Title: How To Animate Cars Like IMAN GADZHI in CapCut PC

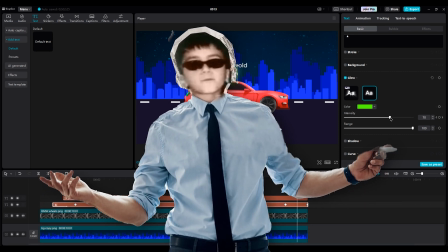497s
But don't go to a high number, because it will be too much effect and the viewer won't feel comfortable.
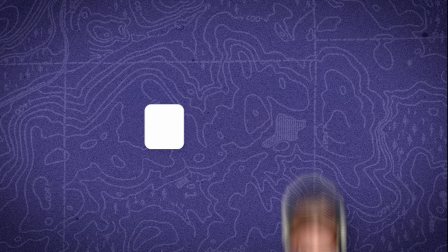502s
I know glow is cool, but don't use it so much. Before we go on, please subscribe and like the video to support me.
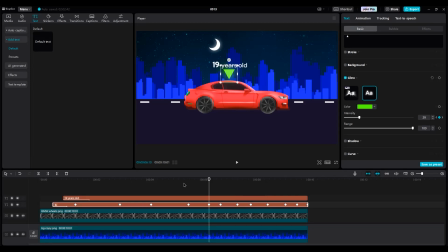509s
So copy the keyframes and paste them to get a random light effect. You need to create this number of keyframes. You can add some glow to the text layer too. Let's move both text layers to the right side because we need time when the car comes into the shot.
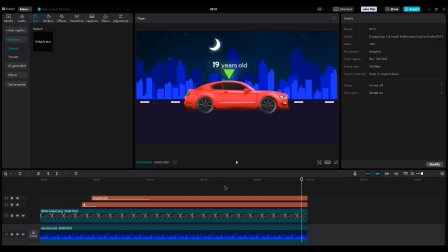526s
Now when you make sure everything is correct and happy with your chosen font, select all layers that are related to the car and text layers as well.
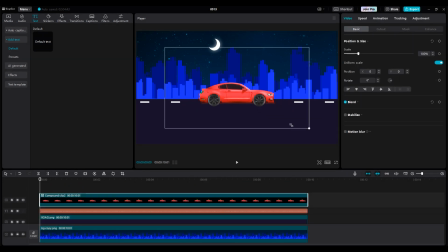535s
Then create a compound clip. Make the car small, make the dotted line too. And I think the road is bigger than it should be, so move it down. Make the city bigger and move it down a little bit.
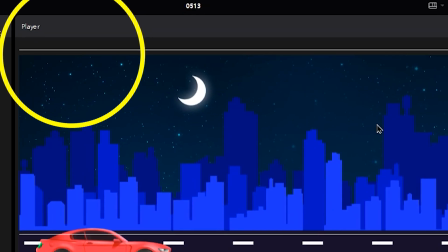548s
And be careful with empty areas because it's dark and you may not see them.
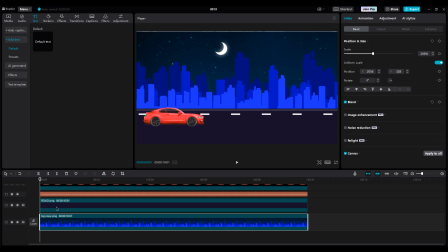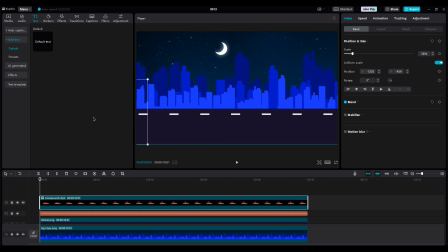559s
Move the car out of the shot and make a keyframe on position. Then move the car to the end of the shot to create the second keyframe. After that, move the second keyframe to the end of the shot.
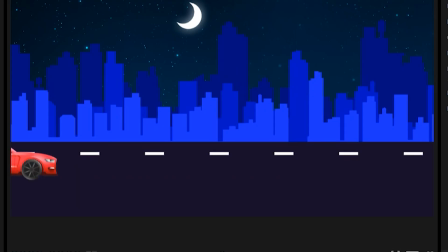575s
Then let's check the animation. It's good.
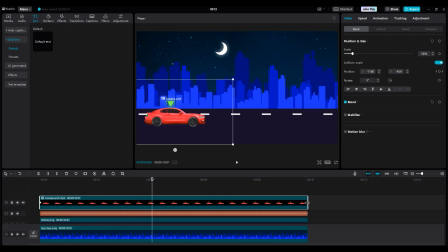580s
But we can't see the text animation when they're revealing. So, move the second keyframe to the left side to get faster animation. Let's see when it comes to the shot and the text animation wants to begin. Here. So make a keyframe at this time.
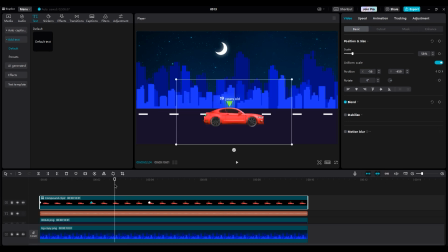596s
Then select the keyframe that we made earlier and copy and paste it using Ctrl-C and Ctrl-V. And move last keyframe to end of the layer. Now we hold the car at this position with these two keyframes.
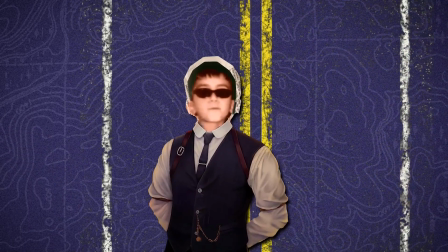609s
Let's animate the road line, then we'll come back for more details on the car animation.
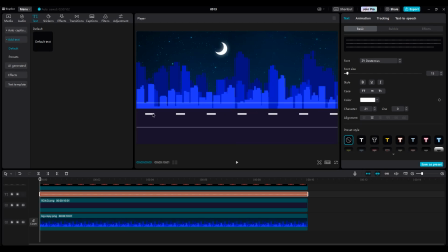614s
So for the line, it should move in front of the camera very fast. Because our line is so big, I'll speed up the video to see what's happening.
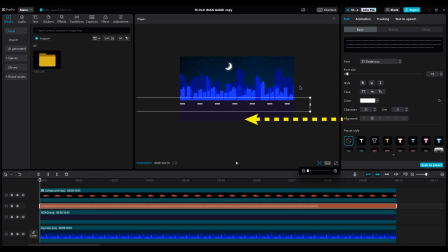623s
For animating the line, it should move from right to left side. And my number is negative 67,000. So, I make a keyframe at the beginning layer. Then I go to the end of the line layer, and I change the x-axis to 67,000. Or you can just delete the negative.
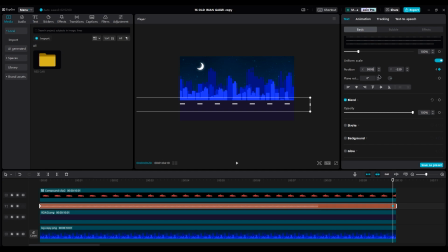644s
And our animation should be like this.
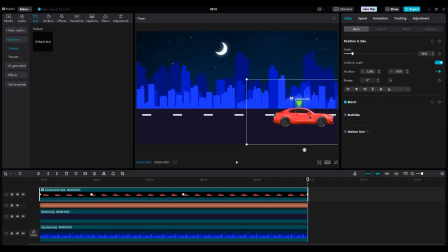651s
So let's, for the end of animation, move the car out of the shot. And the only thing left is our city.
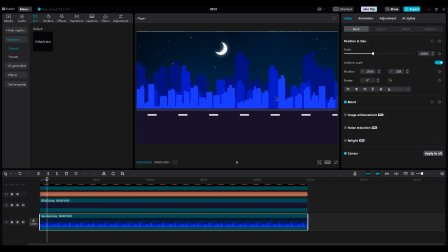659s
The city should move slower than other layers, because it's so far from the camera.
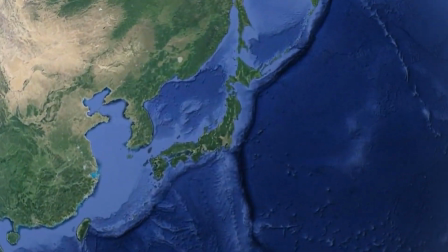664s
If you see in our world, I mean the real world, when we sit in a car and we watch mountains,
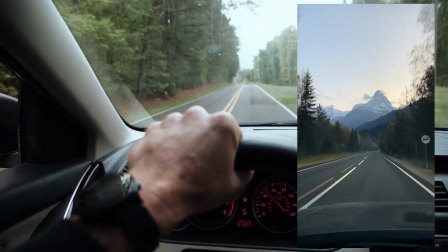669s
those things move in front of us, they move faster, and we can see mountains completely.
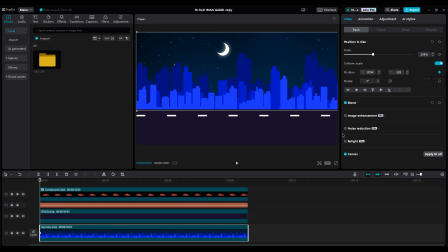673s
Make a keyframe at the beginning of the layer, and for the second keyframe, go to the end of the layer and move it a little bit to the left side. And our animation should be like this.
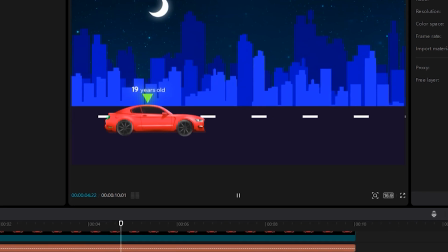693s
If you look at the line's animation, you will see they move harshly, and they don't smooth.
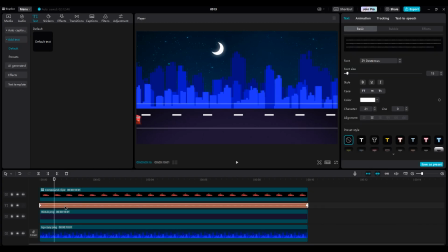698s
So let's add some motion blur to them. Select the text layer and create a compound clip, then turn on motion blur. Set blur and blend to 30 because I want a little motion, not a lot. Do you see the difference?
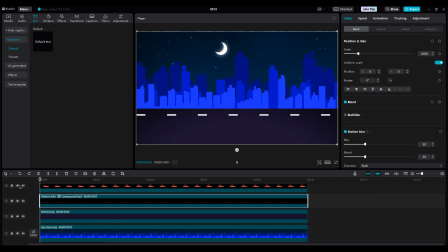712s
I think something isn't right here. See, at the beginning, we don't have motion blur on lines because the keyframe starts from there.
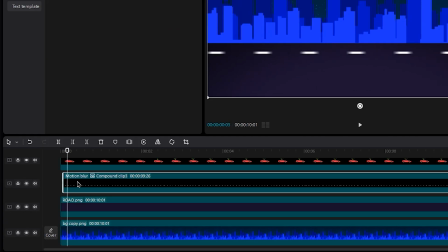721s
So trim the beginning of the layer. See, now it's like we have movements from the beginning.
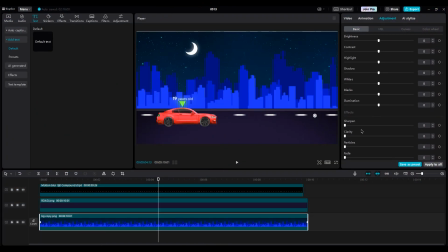727s
For color grading, let's start with the city, add vignette and clarity. It's good to see a little shadow down of the city to get some depth in our shot. Reduce saturation a little bit to get more perspective. -6 is good.